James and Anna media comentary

This is a commentary evaluation for a Year 13 media trailer. We chose to follow the psychological horror genre as it's not very common.
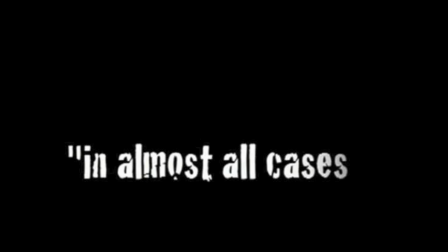The theme is based upon possession and challenging the innocence of children. For this shot, we used the correct text fitting to the horror genre in which we've adopted. It's there to add narrative, and the creepy music box is used to anchor this eerie tone, which is fluent throughout the majority of the trailer.
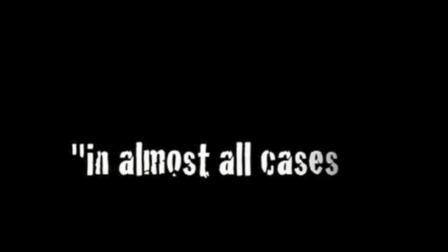The voiceover again is there to build narrative and introduce the characters. The shot is very much two-toned again.
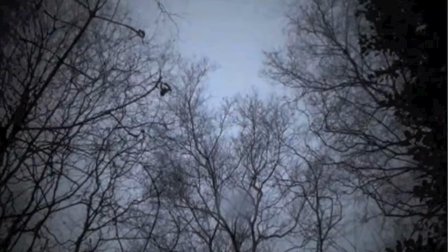The grey sky against the silhouette effect of the colourless trees, assisted by the vignette effect, to provoke a sense of desolation and loneliness. The shot brings anchorage to the location of the woods. In this clip we use the commonly used trailer convention.
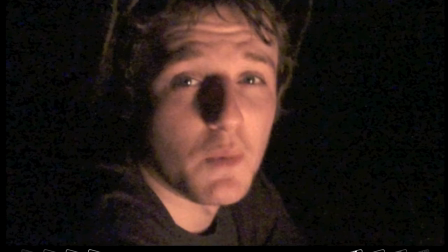The image and the audio are synchronized, finding synergy in the frame. It also builds characterization, allowing the audience to connect with the characters.
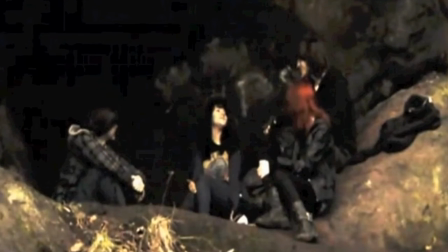In this shot we are made aware of the entire group of friends. The heatwave effect is successful in displaying their position within the binary opposition, being innocent and vulnerable.
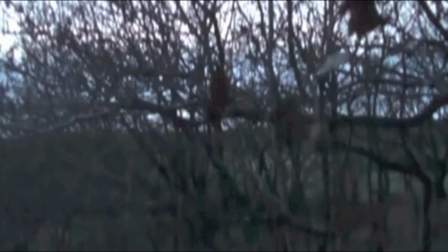The falling of the leaves depicts death. It's very suggestive and semantic to the film. The significance of the dead falling leaves suggests disturbance.
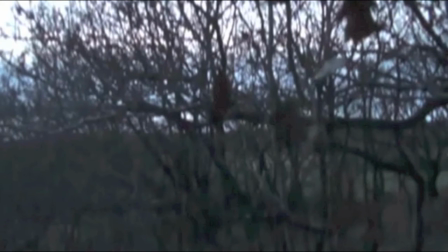The leafless branches also interpret death. The slow motion assisted in adding to the drama.
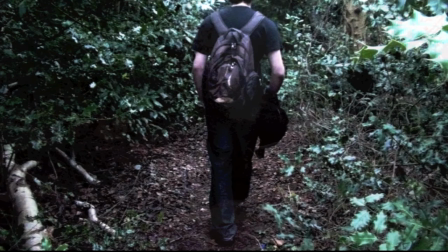In this shot, the audience is positioned in a way which connects them with the character. It also seems quite daunting.
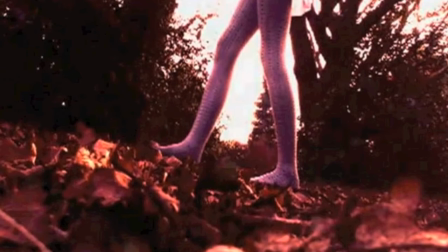We're aware of his position and danger, but can't help. This frame introduces an unknown character, portrayed by a low-angle shot in a dominant position.
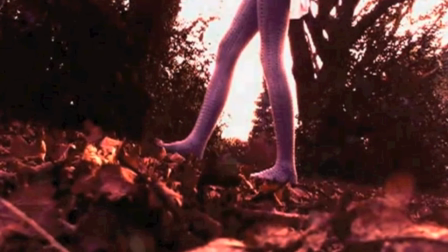The red tone of the frame denotes blood and violence, revealing the character as the evil of the binary opposition.
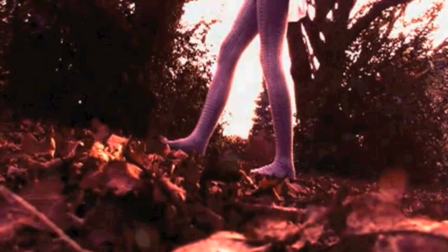The fact that we are still unaware of the full appearance builds tension and suspense. This is the ending shot of a panning shot from a group of friends.
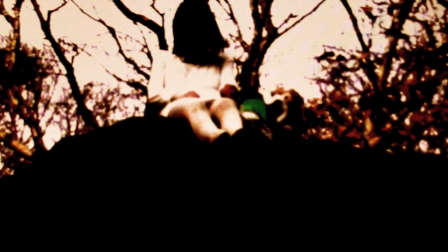This is certainly the climax of the frame. The frame of the little girl is ambiguous.
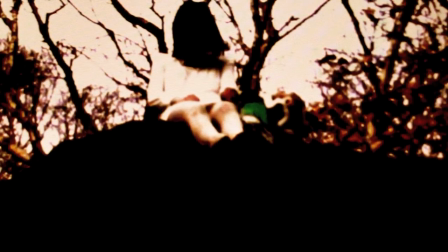Whilst portraying authority of the young girl, it is also symbolic to their struggle and the difference between innocence and evil.
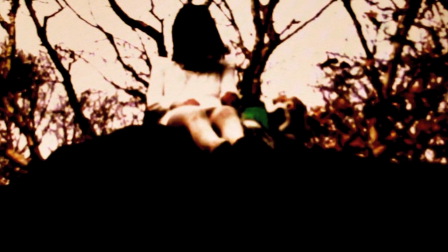This is echoed by the two tones existing within it, the blackness of the cave contrasting with the whiteness, ghostly presence and the complexion of a little girl and the sky.
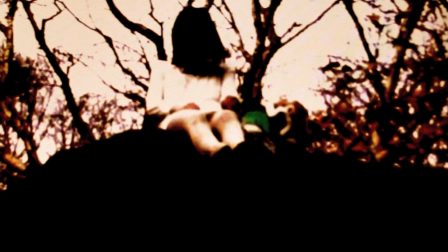Heatwave again is used to intensify the colours. The whole shot is very eerie.
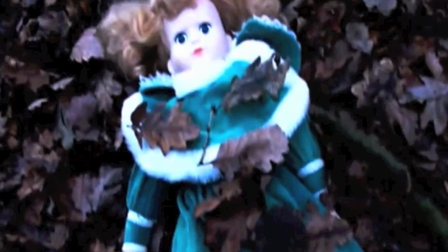We achieved this by using the hard light effect to increase the saturation and then decreasing the brightness to add more of a dark tone.
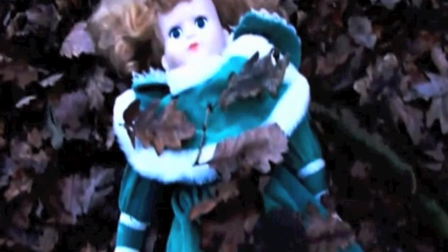The doll finds a connection with the child and the nursery rhyme, contradicting innocence, making children fearful.
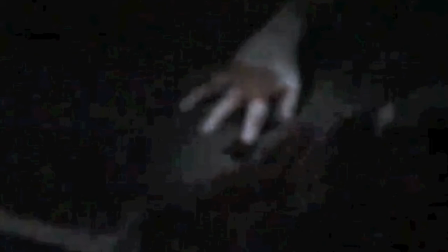The next shot is that of a slow motion panning one, which slowly comes into focus, revealing the first bit of blood. This builds anticipation and appeals itself more towards the genre. It almost prepares the audience for the fast-paced editing that's to come.
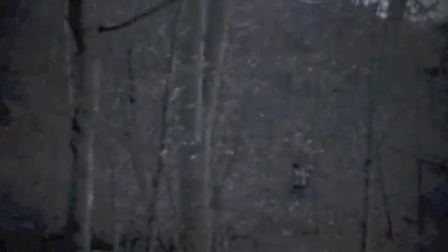The following shot is a high-angle shot. The vignette is a typical effect used in a horror film, adding a sense of darkness to an already monocoloured shot. This shot introduces a heartbeat, adding drama and tension. The shot seems like that of a stalking shot in the point of view of the young girl.
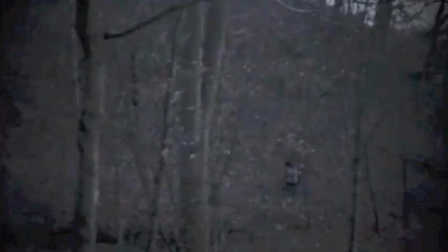It shows the victims below, from her point of view in an authoritative position. The following shot is the first in a sequence of panning shots.
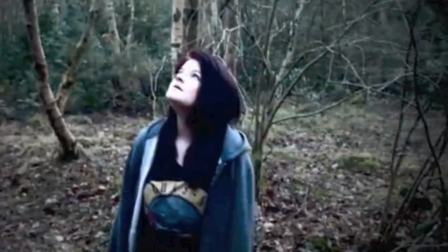It shows the victim looking down at something the audience cannot see, arousing suspense and the unknown. For the first time in the trailer, the victim is more aware than we are, making us feel more vulnerable.
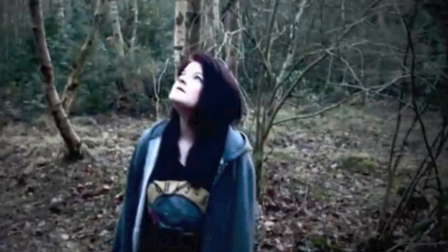The hard light effect assists in intensifying the intricate details, allowing her pale face to denote innocence, again giving weight to her innocence in the binary opposition. A transition of audible effects are brought about. The music fades out and whispering begins. This suggests the importance of the whispering and overwhelming fear.
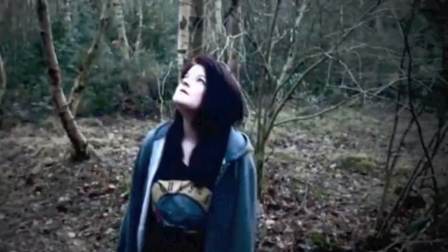The non-diegetic sounds and the visual effects of the frame integrate in a way that allows it to synchronise.
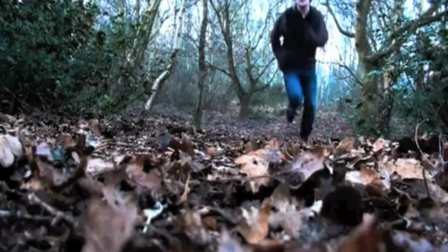This shot suggests action and tension. Again, audience is positioned in a way that connects us to the character.
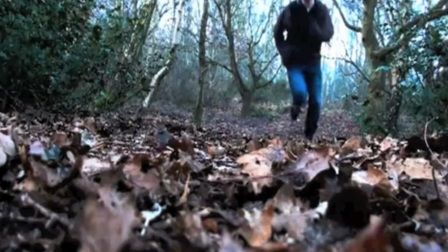He is running towards us this time, almost wanting security from the audience. This allows us to feel empathy and a connection to the character.
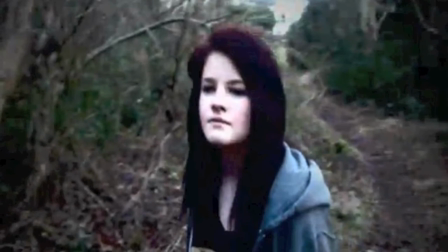This is a continuation of the panning shot, just sped up. This again creates a sense of fear.
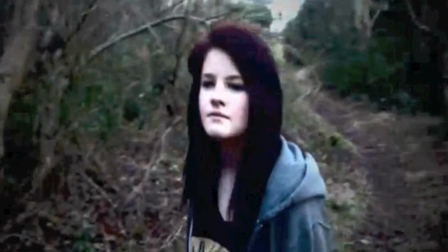The significance of the whisper she's here links the girls with the victim. The first part of the point of view shot is displayed as the victim is running.
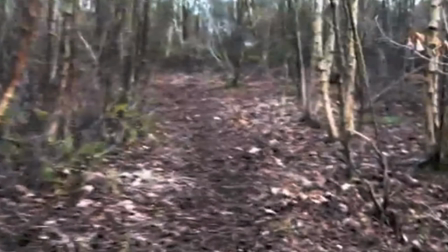The deliberate shakes of the camera bring about a sense of realism. The song Requiem for a Dream climbs into crescendo as the running speed of the victim increases, showing the symmetry between the two.
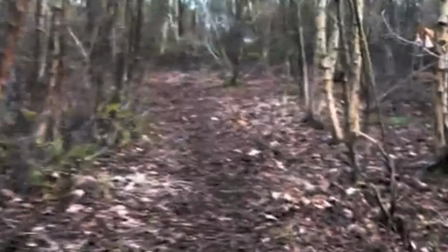Once again, heat waves are used to make the landscape seem more plain and lifeless. The travelling shot is intensified by the vignette and hard light effects.
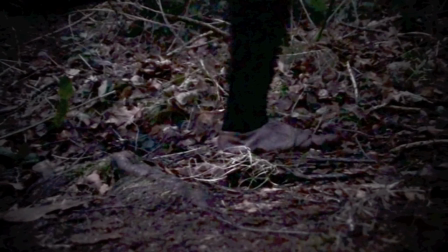It clearly portrays a girl fleeing. However, the brief shot creates tension and distortion, as the audience is not fully aware of what is happening.